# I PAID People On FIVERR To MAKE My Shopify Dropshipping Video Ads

So guys, 2 days later, she actually sent me the video ad that she created me, and she actually did it a day faster than she originally said, so I give her a lot of respect for that. Now before I actually show the video that she made for me, let me just quickly explain what makes a good video ad. So you want to start the video off by doing a hook or an attention grabber, then you want to show the results that the product can do, then you want to demonstrate how it's done, and then you want to show the usage. And what I mean by usage is like the daily activity of that product or the daily usage of it or how it's used normally. And then you want to finish off the video with a clear call to action. So those are my 5 steps to a really good video. So guys, now let me showcase the $5 video ad that was made for me. But if you see me looking down, it's because I'm taking notes on the iPad about what I thought of the video. Now I just want to make something clear. When I watched the video the first time, I'm not going to be really talking too much. I'm just going to be analyzing it and taking notes. But once it's finished, then I'm going to go over it with you guys and explain what I thought about it, what could be better. Then I'm going to be giving you my rating for the video.
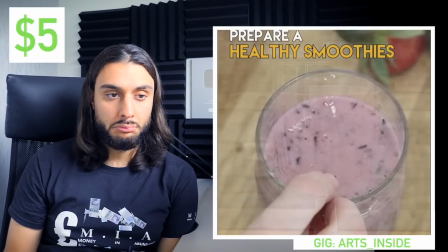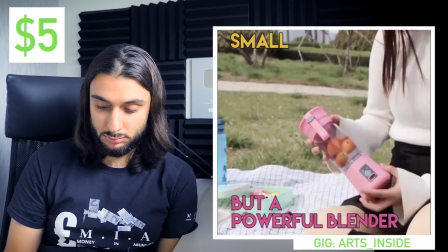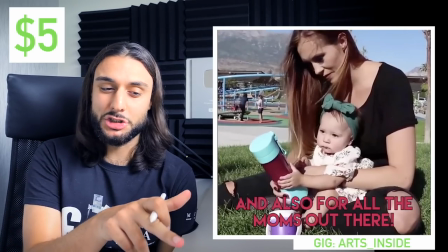There's a bit too much text on the screen, like, and with the text that she's got there, it was black and you couldn't really read it, so that's the only bad thing I can see so far.
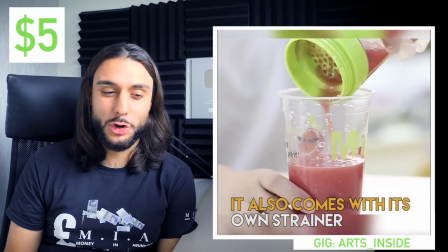And the colors are a bit feminine as well.
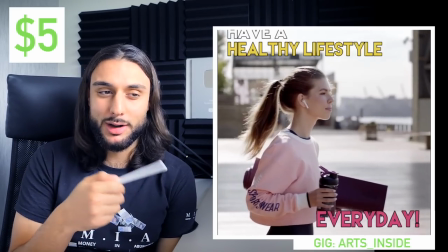That text there at the bottom is just really hard to read in black because there's no highlights. And I just feel like it's made for a girl.
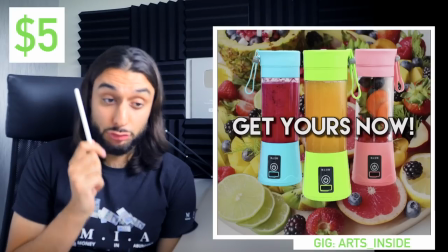But you know what? That call to action was actually really, really cool. I really do like that call to action.
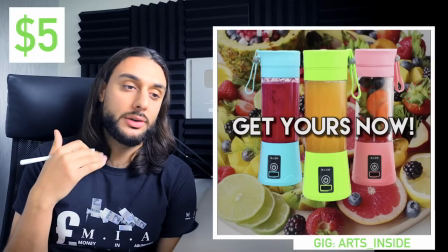Really colorful, shows the product, shows the fruit behind it, and then it says get yours now.
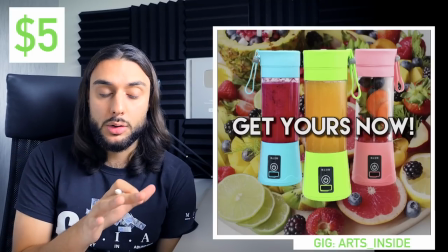So I really do like that call to action actually.
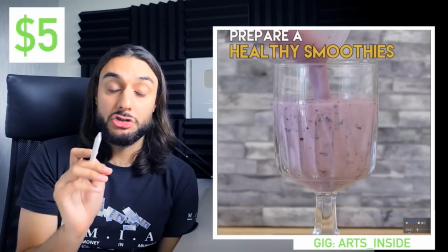So I'm gonna put that down. So in this first opening scene, I always said to you guys, remember the first thing you wanna do is you wanna do what we call a hook or an attention grabber.
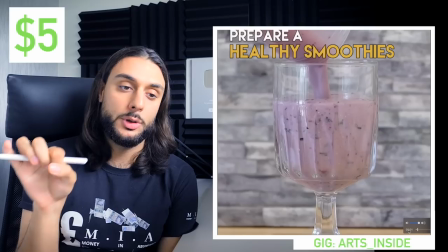And if you look at the first part, you can see here, it shows somebody pouring the smoothie into the glass and it says prepare a healthy smoothies.
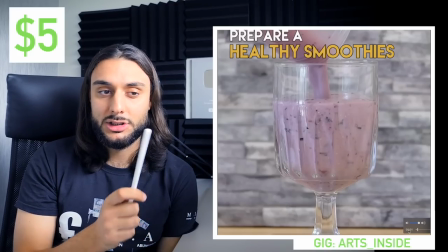And I feel like the English grammar on that is not very good. Prepare a healthy smoothie. It should be prepare a healthy smoothie, not prepare healthy smoothies.
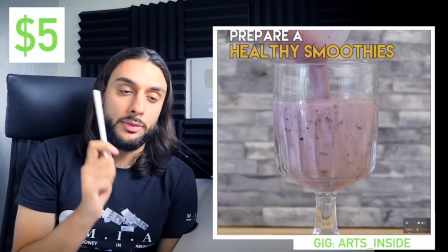So the English grammar on that is not too good.
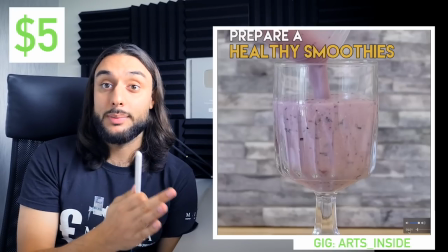And obviously, although it is $5, if somebody sees that, especially in the first clip, that's the first thing somebody's going to read and look at, they're going to see that error and they're going to think,
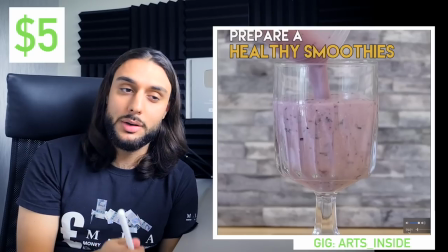that's not too professional. So if she was going to make a mistake like that, I wish she did it at the end, not the start.
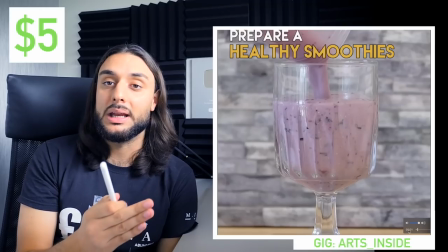But to be fair, again, especially with the opening clip, it wasn't really an attention grabber.
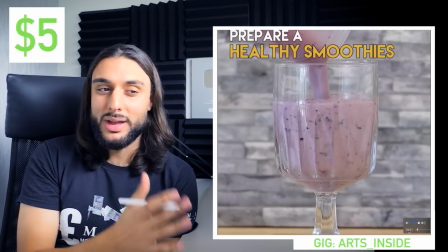And I feel like that footage there with that title doesn't really get me hooked on it.
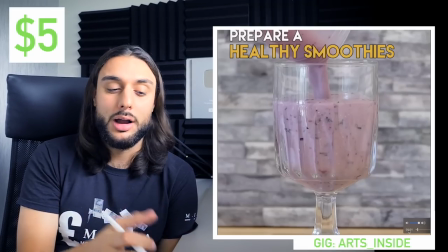So I don't really like that too much.
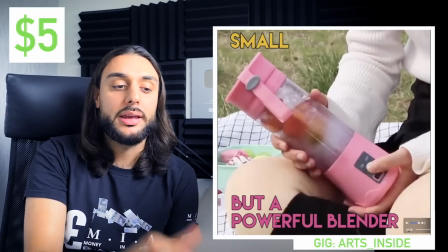And I feel like the clip should have been reinterrogated. It's like that clip should have been at the start and the start of the clip should have been a little bit in the mid-roll.
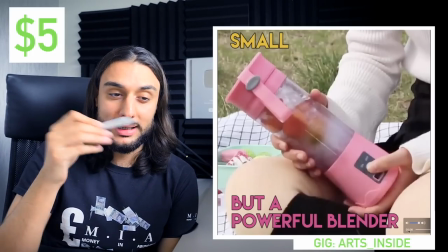I feel like she's got the clip orientation the wrong way round.
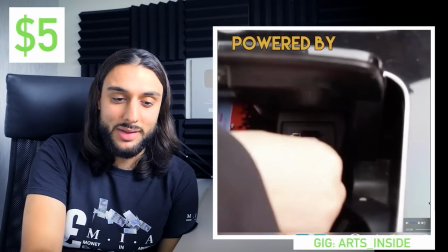And again, back with that pink text, you could see it there, that pink text, and it just looked a little bit girly and I didn't like that.
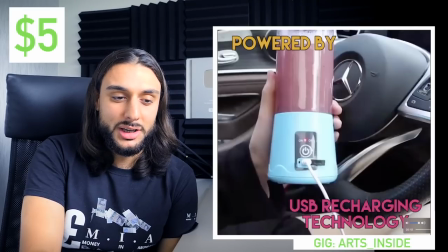And then you can see this bit here.
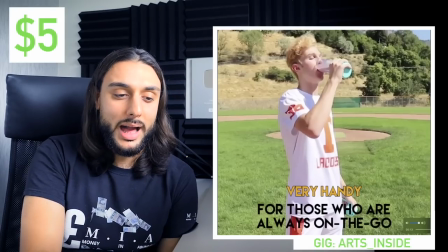And like I said before, there's just a bit too much text at the top and at the bottom. And you can see this black text here and it's really hard to read on that background.
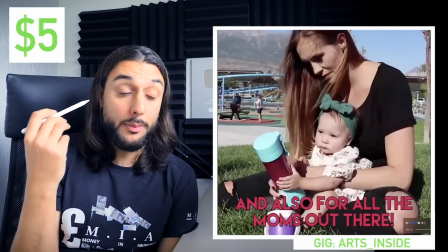I do like the fact that she has included basically showing that it's for people that are going running and stuff like that.
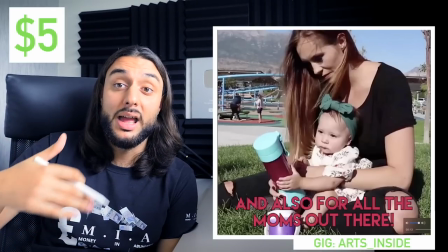I thought that was pretty cool. And I like the way she's showing the different markets that would use it instead of just one market, like the fitness market.
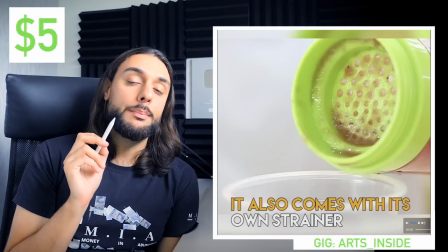I also think the clips that she used are a little bit boring. I feel like she should have speed ramped the clips a little bit.
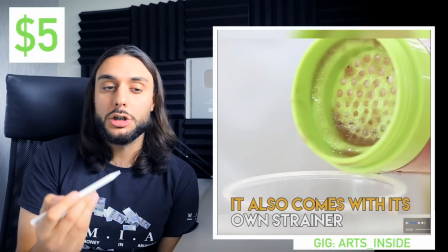Speed ramping just means basically speeding it up, because for somebody to watch some of those clips just in normal time, I think it just drags on a little bit.
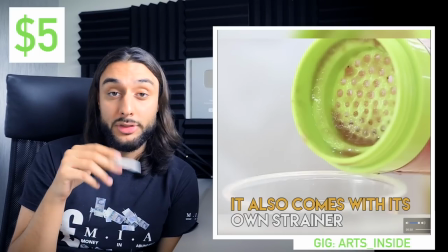And if she speed ramped it up a little bit and did a little bit more of the transitions, it would have been a lot more smoother.
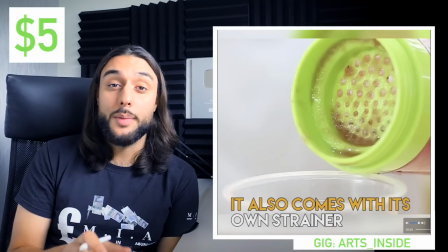So overall, I'd probably give this video a 6. And the reason why I'm giving her a 6 is because the delivery time was great, the price was great, the music was good.
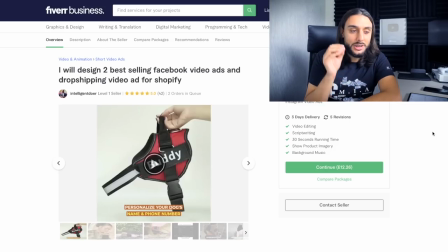So the second person on the Fiverr gig list is going to be Intelligendor. I think I said that right. If I'm saying it wrong, I do apologize. And he says on his gig, I'll design 2 best-selling Facebook video ads and dropshipping video ad for Shopify. He's a level 1 seller, and on Fiverr you've got different level sellers. You've got level 1, level 2, and obviously the higher you go, the better.
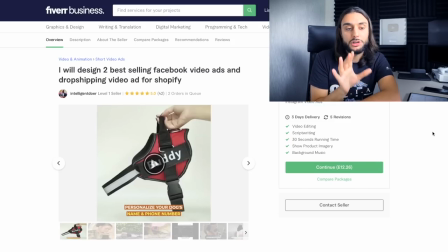And he's got a 5-star review based on 42 orders, and he's got 2 orders in the queue. And his standard package says, package for 1 best video ads 30 seconds long, and it's going to cost around about $15.